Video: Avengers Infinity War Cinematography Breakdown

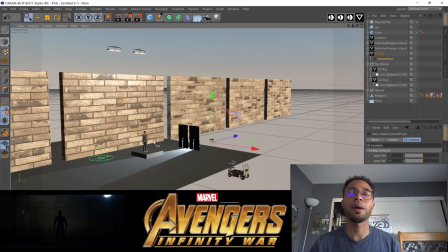This is exactly how I would light it if I was given the task. Alright, so the Captain America scene, which I think was one of the easier scenes to light.
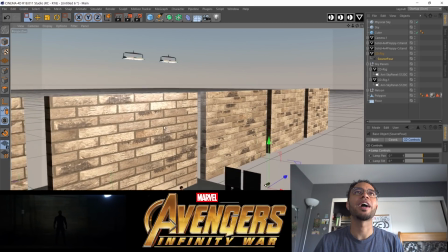In lighting a silhouette, you really just want to light the background, which I have these 2 RE/S60s lighting this wall here,
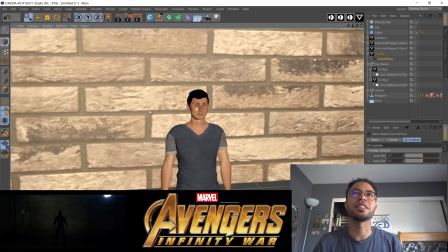and really you don't have too much light on your subject, which is going to create that silhouette.
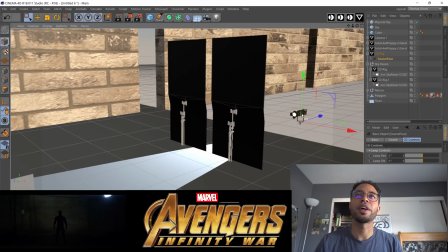And then off to the side, I put this Source 4 light shooting through 2 floppies on the floor.
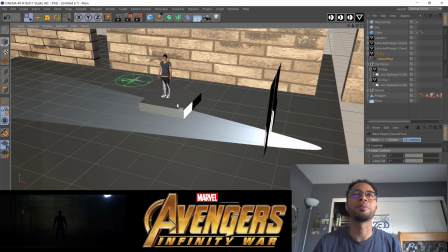I saw this streak of light in the trailer, and I mean, I don't know if it was really there, but if it was there indeed, this is how I would put that line there.
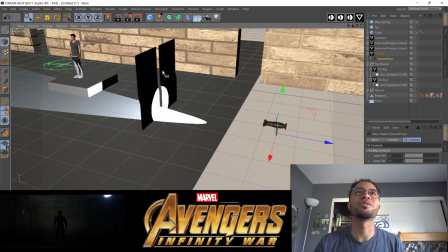I just shoot a nice hard light through 2 floppies, creating a line of light.
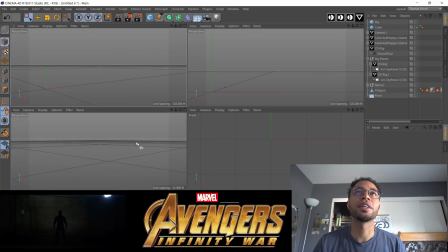Alright, so now that the house lights are off, you can actually see the lights coming into play. When we look through the camera, we see that we do have our silhouette achieved.
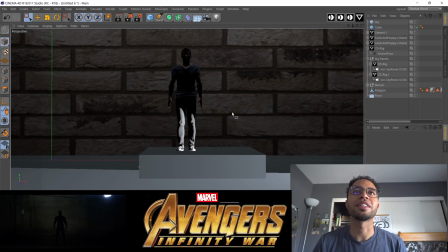Our background is lit and our subject is in full shadow. Granted, I know in this view here, we see the light from the source 4 poking through. So when you're in camera and you're filming a silhouette, you want to expose for the light and keep your subject darker. That's how you're going to create that silhouette. It's going to separate your subject from the background very nicely.
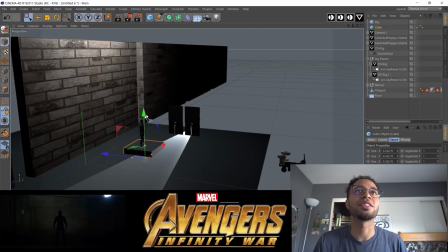And I think this was a relatively easy scene to shoot. If given the task, this is how I would approach it.
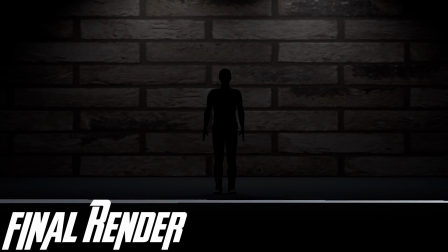Just light the background, expose for the background, and then your subject is now in full silhouette.
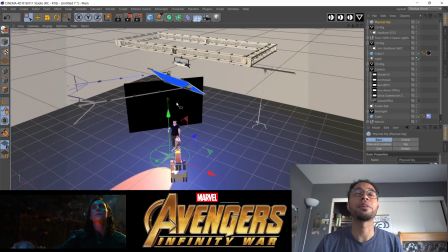All right, and the last scene is Loki. It's probably my favorite shot of the trailer just because there's a lot of colors.
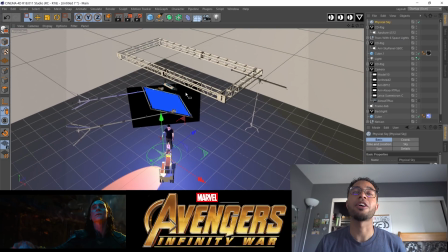So let's go over the lights and see exactly how I would light this if I were given the task to.
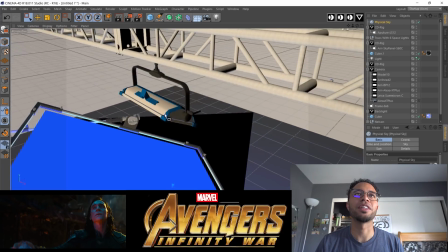We've got this truss here. Hanging from it, we have a RA-S30 shooting through what would be like a silk or a quarter grid, half grid,
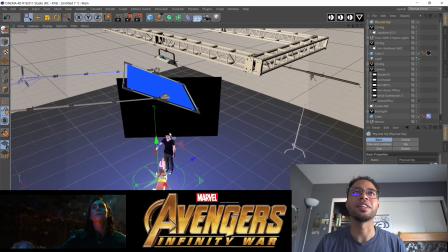whatever is gonna give you that proper light exposure, giving us a nice soft blue light from up top that we see.
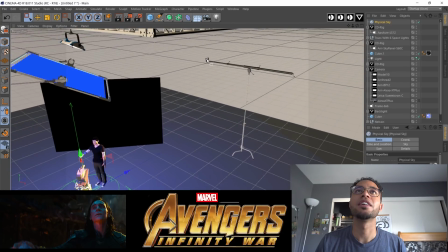And then the backlight here, we're using a nice little RE300 hanging on a C-stand and a boom arm.
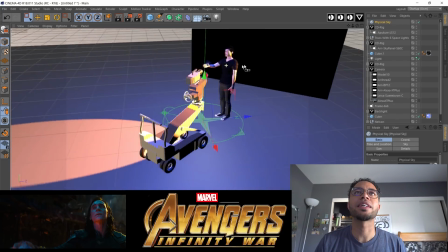It's going to give us a nice backlight. Our last light, which is our red light coming from below,
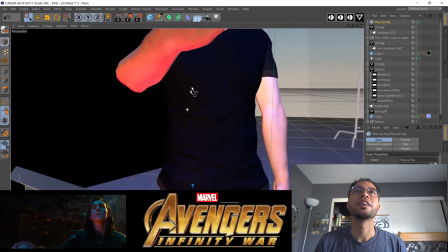I'm using the Aperture LS light, and as you can see, it's giving us a nice little red hue.
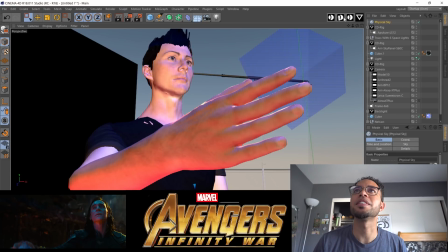Let me turn off these house lights. You'll be able to see where exactly the lights are hitting.
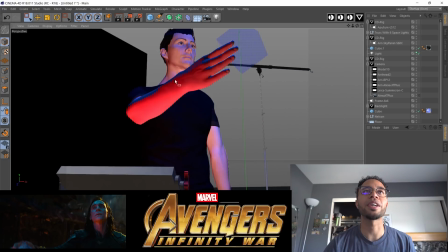Perfect. Awesome. So now you can see this bottom light coming in and shooting that red light on his face.
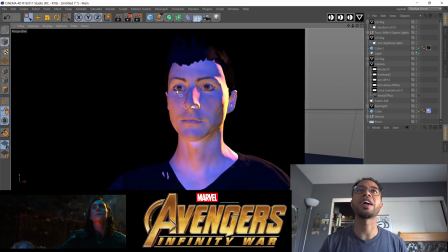And if we shift over here, you can see the different colors, which help signify how mischievous Loki is and how probably undecided he'll be in this movie.
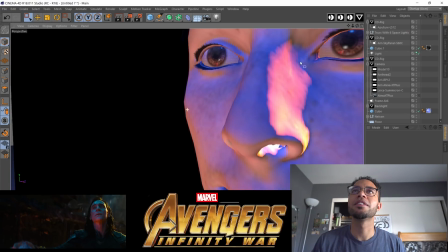Cool. And what's giving us this nice little bottom eye light here is going to be the Tesseract.
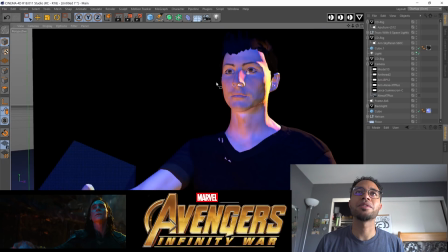Loki could have been holding this Tesseract in any other way. I think there was significance with him holding it lower, that low bottom eye light again.
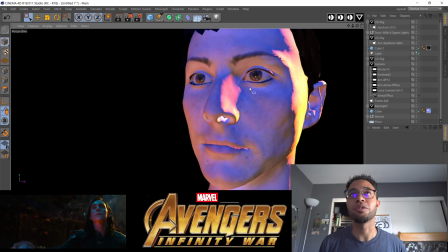And like I said before, I think that it speaks to kind of the evil within creeping up through our character.
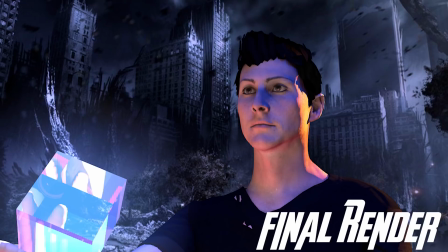We can visually see that there is a uprising about to happen. Awesome. So that's it. I hope you guys enjoyed the little breakdown / conversation that I have started. Now, I'm not saying that's exactly how they lit each particular scene, but if I were given the task, this is how I would light it. I've always been trying to learn how to read an image. I think that's my biggest thing as a cinematographer, is always learning and striving to learn how to read an image, meaning how can I look at this picture, how can I look at this movie and figure out where the lights are coming from and what exactly do those lights mean. What does, you know, a bottom eye light mean? What does a backlight mean? And, you know, how do these things all come together to help push the narrative? So I think this was a really fun exercise. I hope you guys enjoyed it. Maybe you learned something, maybe you didn't. And if you think I'm wrong about anything, drop it down in the comments below. I probably am, but let's talk about it. Let's get this conversation going. And I'm excited to see this movie just like you guys are, I'm sure. Maybe we'll do this again. But until then, go ahead and do a super jump on that like button if you want to see some more content like this. Go ahead and subscribe and follow me on Instagram. This is kind of where this video idea came from. I posed the question to my followers. This is something that you guys can interact with me and you guys can be a part of the decision making of the videos that I make. So follow me on Instagram and I'll see you guys in the next one. Peace.